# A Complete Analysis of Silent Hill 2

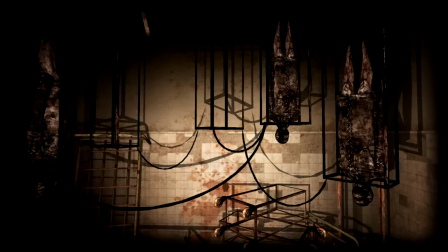[41:09]
A labyrinth has only one entrance, one exit, and many false starts and dead ends.
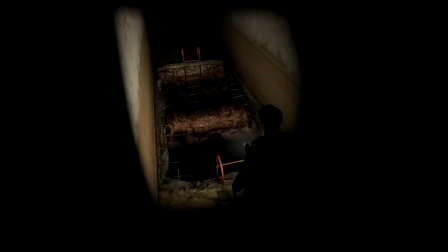[41:15]
It is a singular path to an ultimate goal, where traditionally in myth, monsters like the Minotaur have been found.
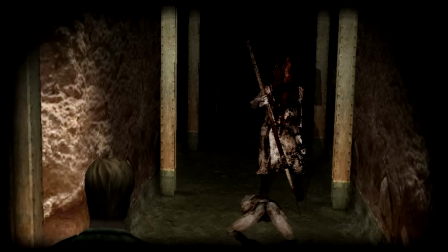[41:23]
In the Silent Hill Labyrinth, there is only one path, the path that leads to the truth.
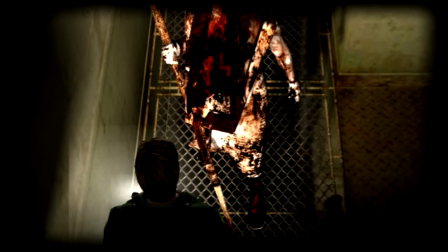[41:29]
James' monster is Pyramid Head, skulking around in the shadows.
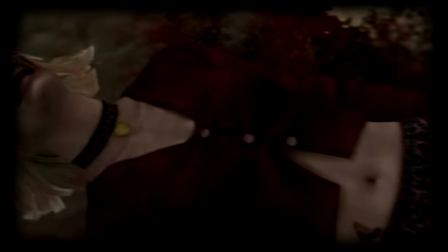[41:33]
The choice of a labyrinth implies the same thing as the holes James jumps through, or the long walk to the places he's been.
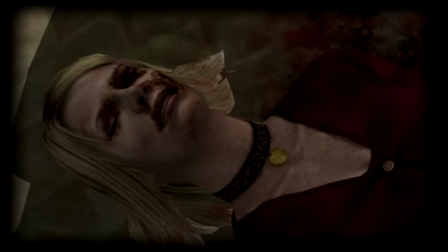[41:40]
There is no going back. There is only one way forward to the truth.
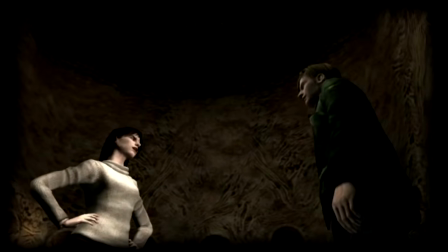[41:47]
Here, James finds Angela cornered by Abstract Daddy, a creature that represents her abusive father.
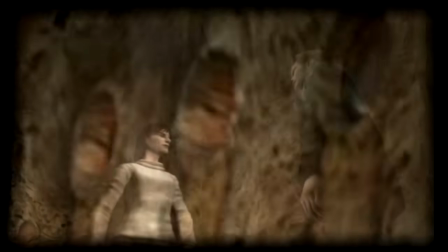[41:54]
The room the boss appears in is fleshy, with pistons constantly moving in the walls.
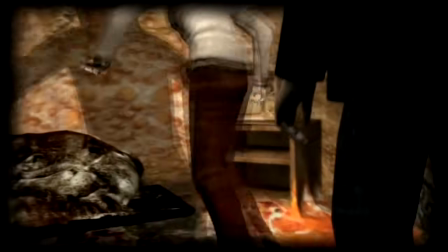[42:00]
There's a TV in the room, a strange mundane piece of furniture, reflecting the strange mundanity of the whole level.
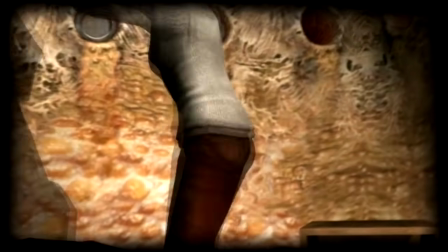[42:08]
The imagery of ordinary life becomes hellish when your daily life is hell.
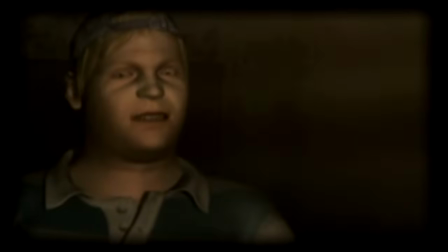[42:15]
Eddie also has a few powerful scenes in this level, his final scenes.
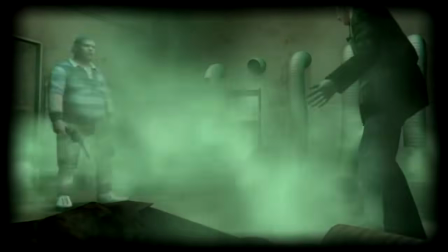[42:21]
The player fights him as a boss and is forced to kill him to survive.
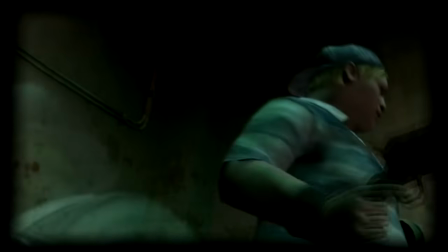[42:25]
He has become wild, manic, and paranoid, seeing everything as a threat, and takes James' innocuous comments as insults.
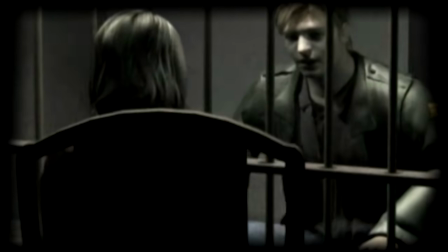[42:34]
For James, the pivotal moment is the scene with Maria, where she sits imprisoned in a cell,
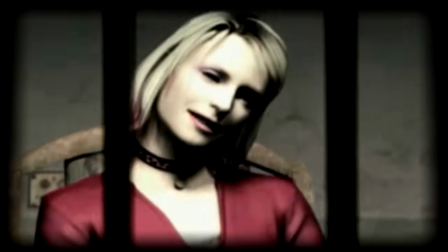[42:40]
drifting back and forth between the personalities of Mary and Maria.
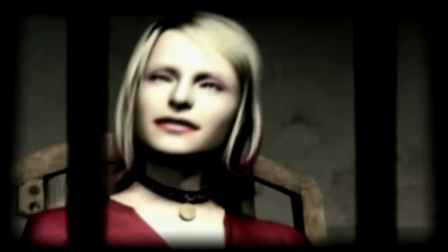[42:45]
Seeing this, he is truly forced to re-evaluate who she is and why she's here, because clearly something is wrong with her.
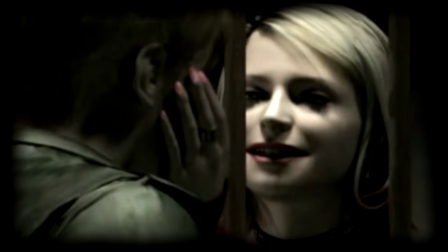[42:54]
All three face the ultimate representation of their pain and their crimes.
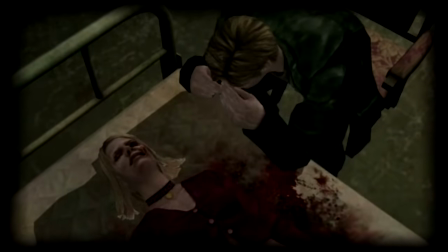[42:59]
James is forced to see what Maria is and isn't, and is forced to watch her die again.
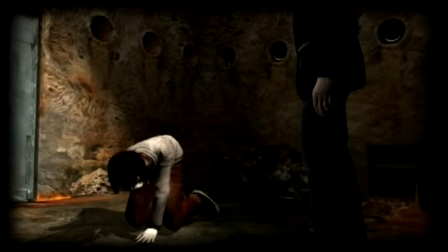[43:06]
Angela's scene is heartbreaking. She turns on James, associating him with the men in her life.
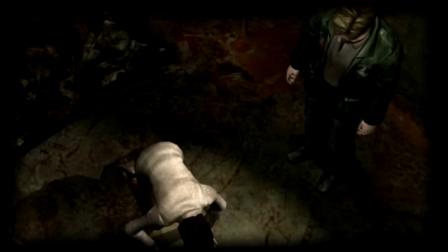[43:12]
She suffered so much, she can no longer bring herself to trust anyone, as her life has shown her that isn't safe.
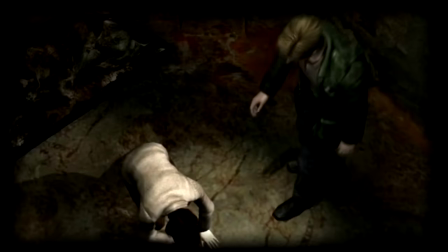[43:18]
It's also a sign that perhaps James is like these men,
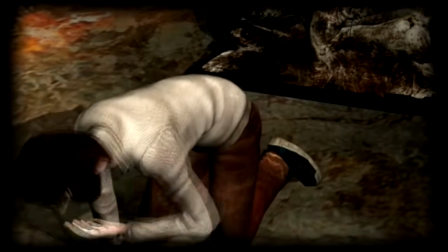[43:22]
and in certain endings of the game, he has more in common with abusers than the abused.
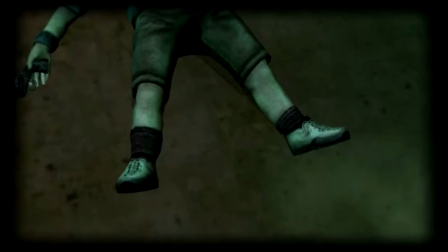[43:28]
Eddie's scene has consequences for James, too. After his death, James is devastated to have killed a human being.
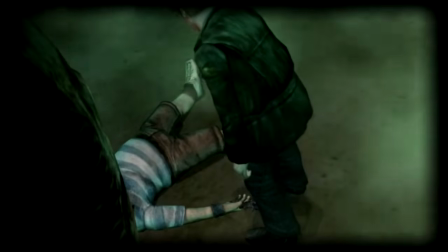[43:35]
Of course, he's killed before, and his thoughts and body language in the scene show us he's begun to truly remember.
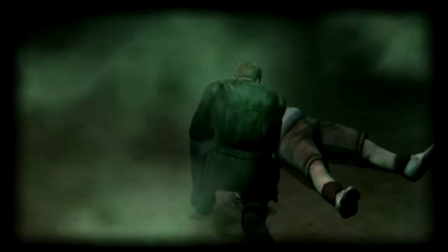[43:43]
If the letter from Mary is examined at this point, it is revealed to be blank.
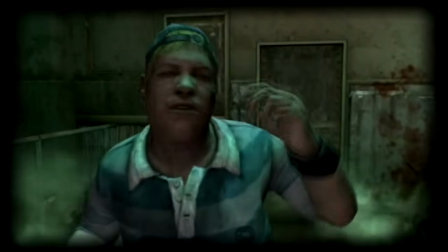[43:48]
Eddie and Angela are both tragic figures, but only one of them becomes a boss to be killed.
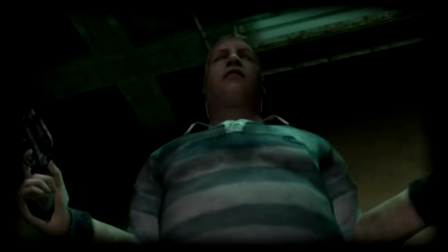[43:54]
She only punished those guilty of hurting her, while Eddie's vengeance spread to the innocent,
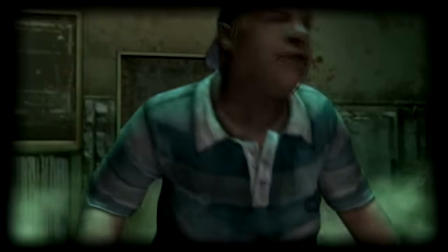[44:00]
and particularly to animals, a well-known sign of mental disturbance.
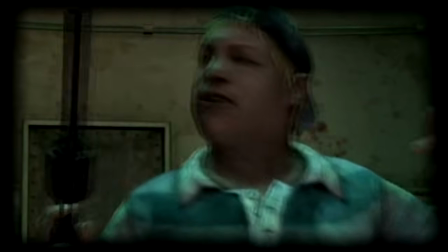[44:05]
In Silent Hill, Eddie is constantly seen armed next to dead bodies from the first moment he's met.
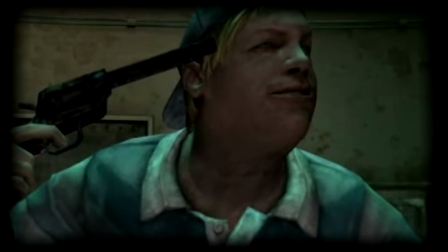[44:11]
Later, it's implied he killed the people he's found next to.
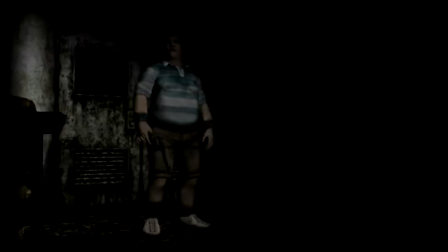[44:15]
He's begun to kill for enjoyment, not for vengeance or to escape an abusive situation, but because he likes it.
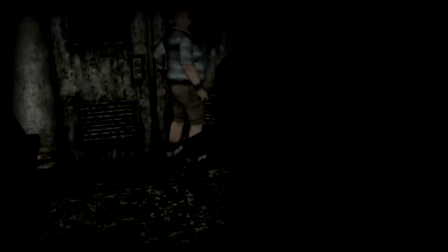[44:23]
He shows a desire and willingness to kill the innocent. For this reason, he becomes James' enemy.
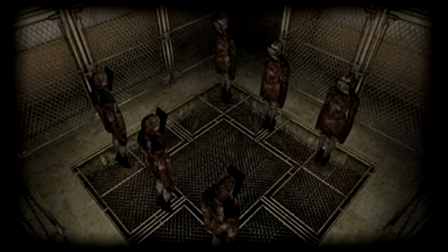[44:32]
The end of the labyrinth presents the player with two rooms, each with six nooses.
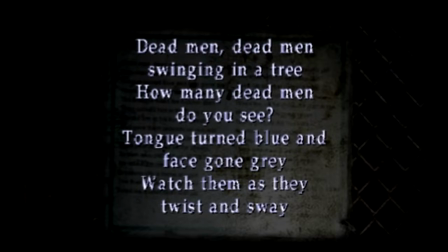[44:38]
In one room there are bodies, in the other empty ropes, each associated with a crime.
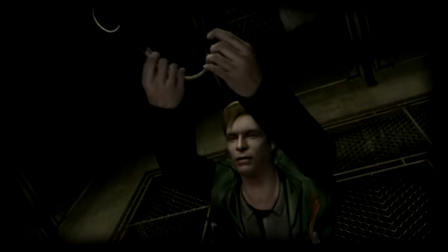[44:43]
The player is meant to discern who the innocent person is and set them free.
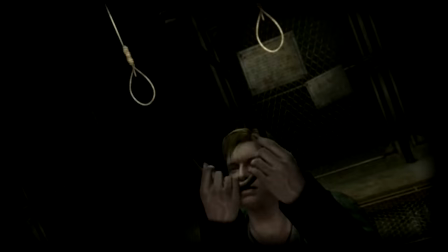[44:48]
Once again, the themes of guilt and innocence are woven into the mechanics of the game,
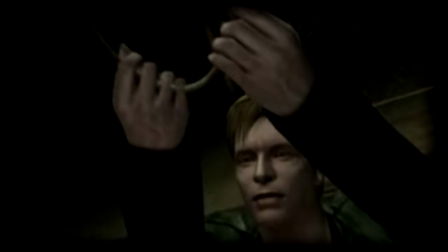[44:53]
and the cutscene where he pulls the noose to solve the puzzle makes it look as if he is about to go to the rope.
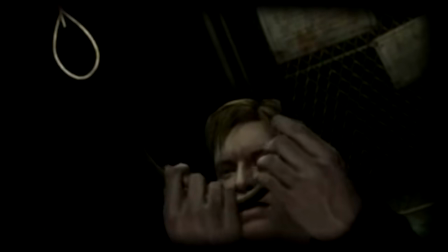[45:01]
implying his own guilt.
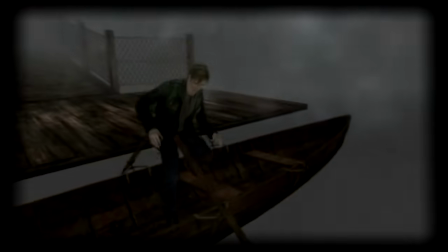[45:07]
Once the player escapes the prison, they finally come face to face with the obstacle that has hung in the background of the whole game, the lake.
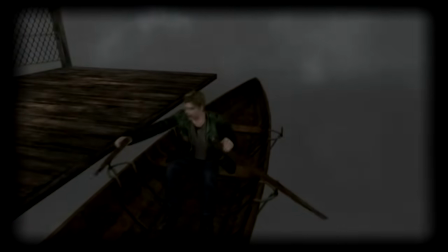[45:16]
The lake has always been something he would have to overcome.